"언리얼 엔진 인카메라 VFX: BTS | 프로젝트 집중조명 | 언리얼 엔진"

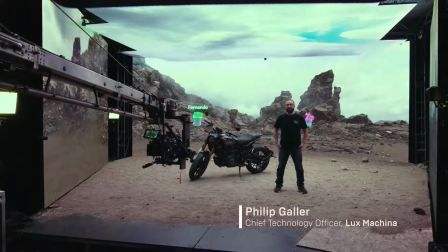(0:24)
Hi, my name is Philip Galler, and this is the new offices of Lux Machina in downtown Los Angeles.
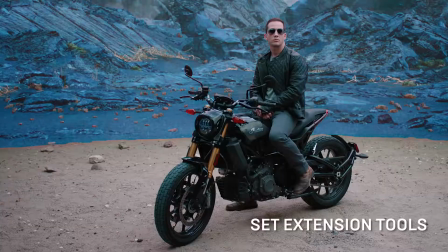(0:28)
Some of the things that we're going to show you today include camera tracking with Live Link, set extension tools, we're going to look at an N display, we're going to look at an iPad control,
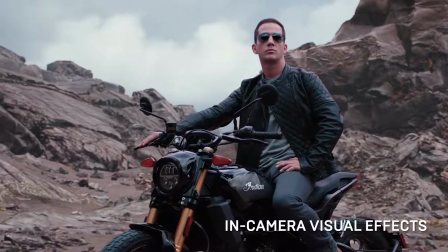(0:37)
live compositing using green screen, in-camera visual effects, beautiful lighting, and organic reflections.
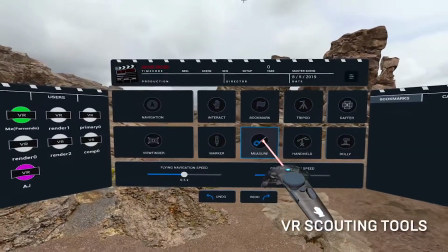(0:43)
Last but not least, we're going to be talking with Magnobis about the virtual scouting tools that are in Unreal Engine 4.
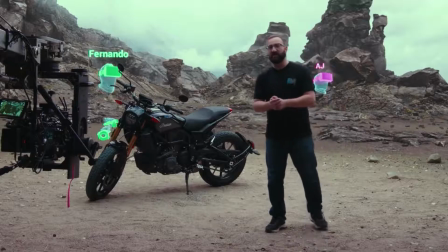(0:48)
And before I throw you over to Magnopus, let me introduce a few of the other people we have here today. We've got Matt Workman, who's our DP.
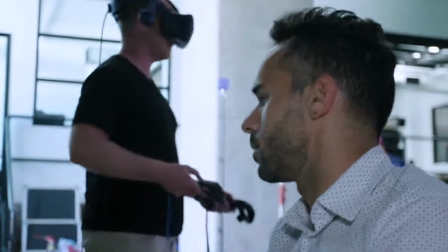(0:54)
We've got Matt Madden from Profile, AJ and Fernando from Magnopus, and Quixel, who designed this beautiful scene you see behind me using some Megascan assets. I'm AJ Sciuto, virtual production producer from Magnopus. This is Fernando Ribello, our virtual production tech operator from Magnopus.
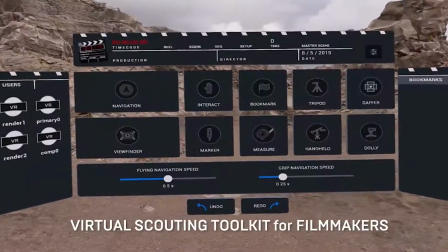(1:14)
Magnopus has used our virtual production expertise to design a VR scouting toolset directly in Unreal 4.2.3.
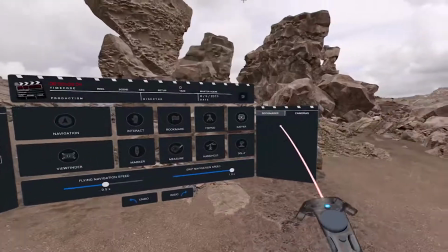(1:21)
And what this toolset allows you to do is to pre-scout your environment before you even hit stage.
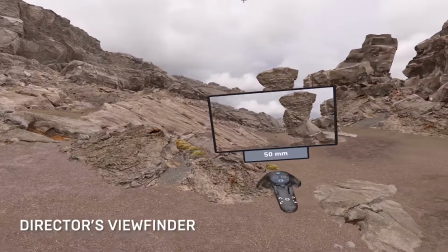(1:28)
We have a director's viewfinder that allows him or her to see what the world looks like through their camera.
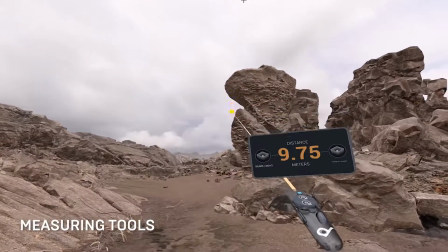(1:35)
The measuring tool is for production designers in the art department to determine how big these worlds are going to be.
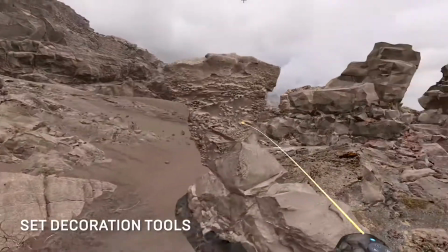(1:43)
We also have a set dressing tool to grab and move pieces of the environment to help compose the shot.
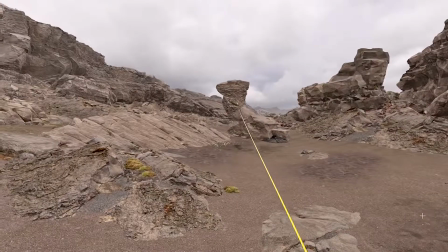(1:50)
So as you can see from Fernando's view here, everything he sees in his headset is happening live on the wall in real time.
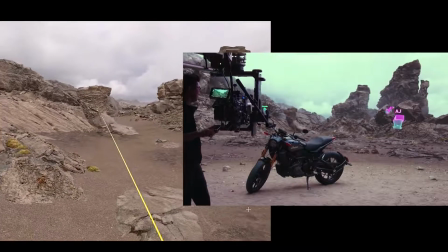(1:57)
So Fernando, I think we want to keep that space open. So let's go ahead and fly that rock out of here.
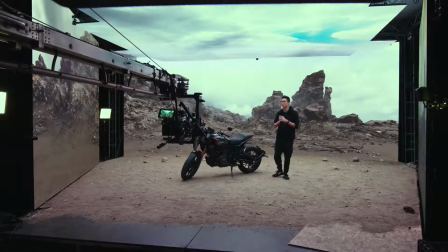(2:07)
Hey, my name is Matt Workman, and I'm the cinematographer on this project. My philosophy when I'm shooting in this volume is that I want to treat this like I'm shooting in the real world. And this is enabled by two concepts.
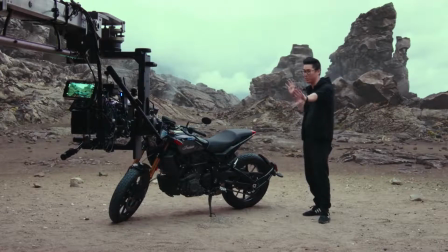(2:18)
The first is that when we move the real-world camera this virtual world here is going to shift perspective to give the effects like we're in a real location
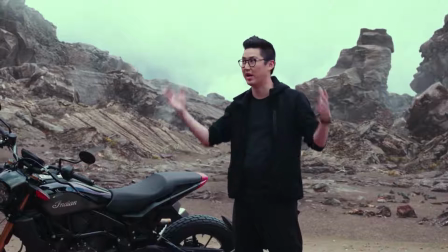(2:25)
And the second concept that enables this is that we are surrounded by the virtual world And the virtual world is going to light the
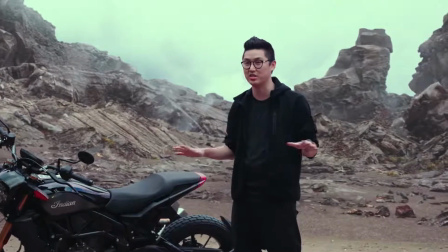(2:33)
real world space here right now I'm being completely illuminated by the screen surrounding me
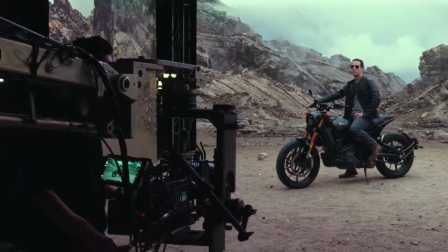(2:41)
So today we're shooting with the Arri Alexa LF which is a large format cinema camera and and this is going to give us a lot of great shallow depth of field,
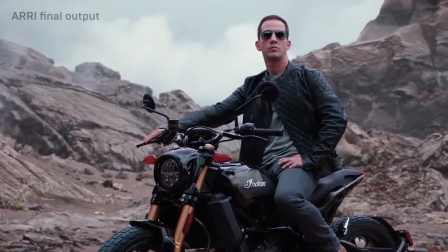(2:50)
which is helping us out in this case because we want to, in general, keep the background a little bit out of focus to avoid moiré.
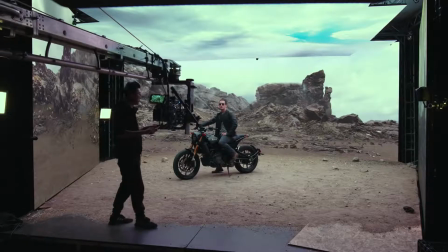(2:56)
So Matt Madden, could you turn on our frustum, please? So if you look through the camera, we actually have the parallax effect happening, but if we look back at the wall,
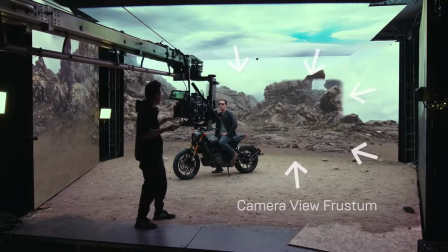(3:05)
we have an image inside of the bigger image here, and we're essentially tracking the field of view of the camera.
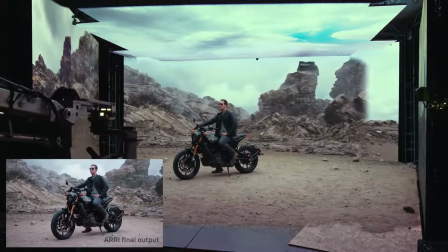(3:11)
As I move side to side, you can see that the virtual background is moving back there.
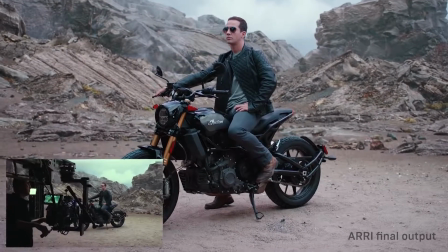(3:18)
And as we go higher, we'll see that the horizon is shifting as well. So both of these effects combine to give us the impression that we're actually shooting in a real-world location.
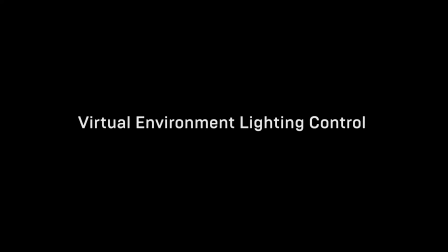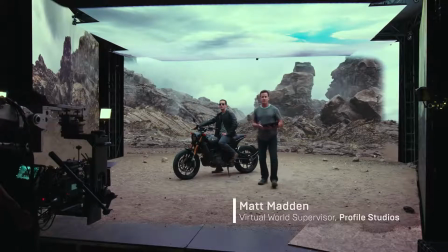(3:33)
My name is Matt Madden, and I am the Virtual World Supervisor here.
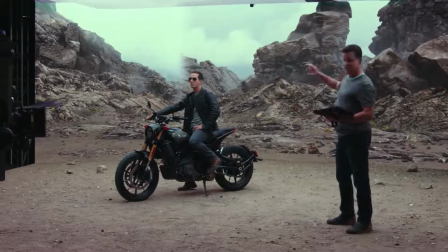(3:37)
Now, Matt mentioned that the Virtual World is lighting the physical set, as you can see here.
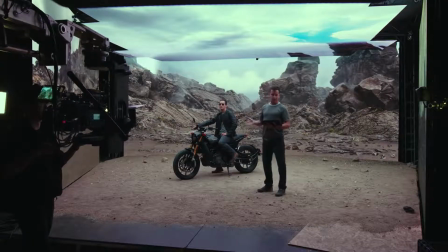(3:43)
And our primary source here is actually the sky, much like the real world. So if I change the sky only,
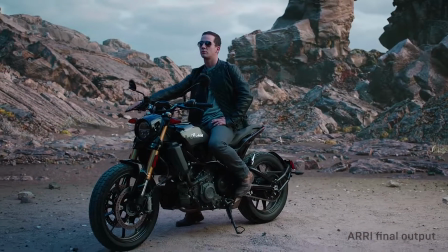(3:51)
you can see I'm not only changing the physical set, I'm actually changing the virtual world too.
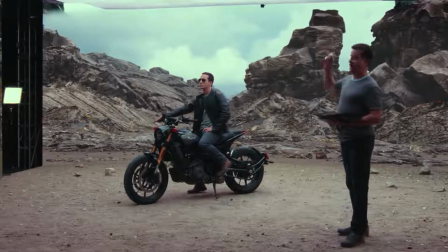(3:57)
Not only is this interactive, but it ensures that we have a match between the physical world and the digital world,
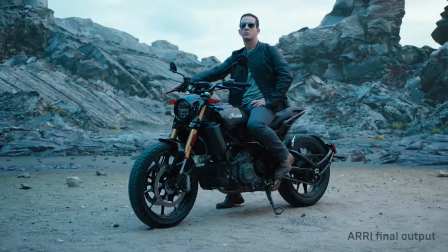(4:04)
which is super important when you're trying to create realistic imagery.
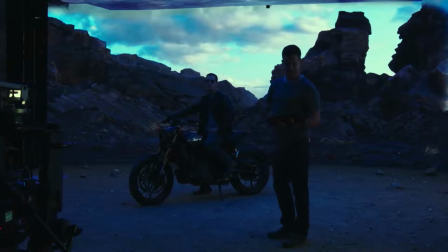(4:08)
If I've created a setup that I really like and want to save, I can easily go back to a template.
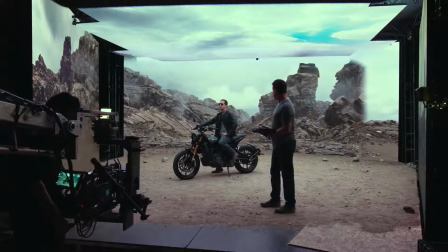(4:15)
And now we're back to where we started. So, looking at this environment, it looks pretty good.
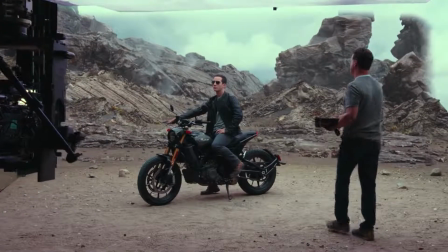(4:20)
But one area I do want to call to your attention is the intersection between the physical world and the CG world.
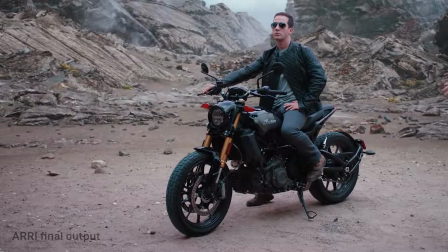(4:26)
You can see if you look through the camera, it blends pretty nicely. And that didn't happen by accident.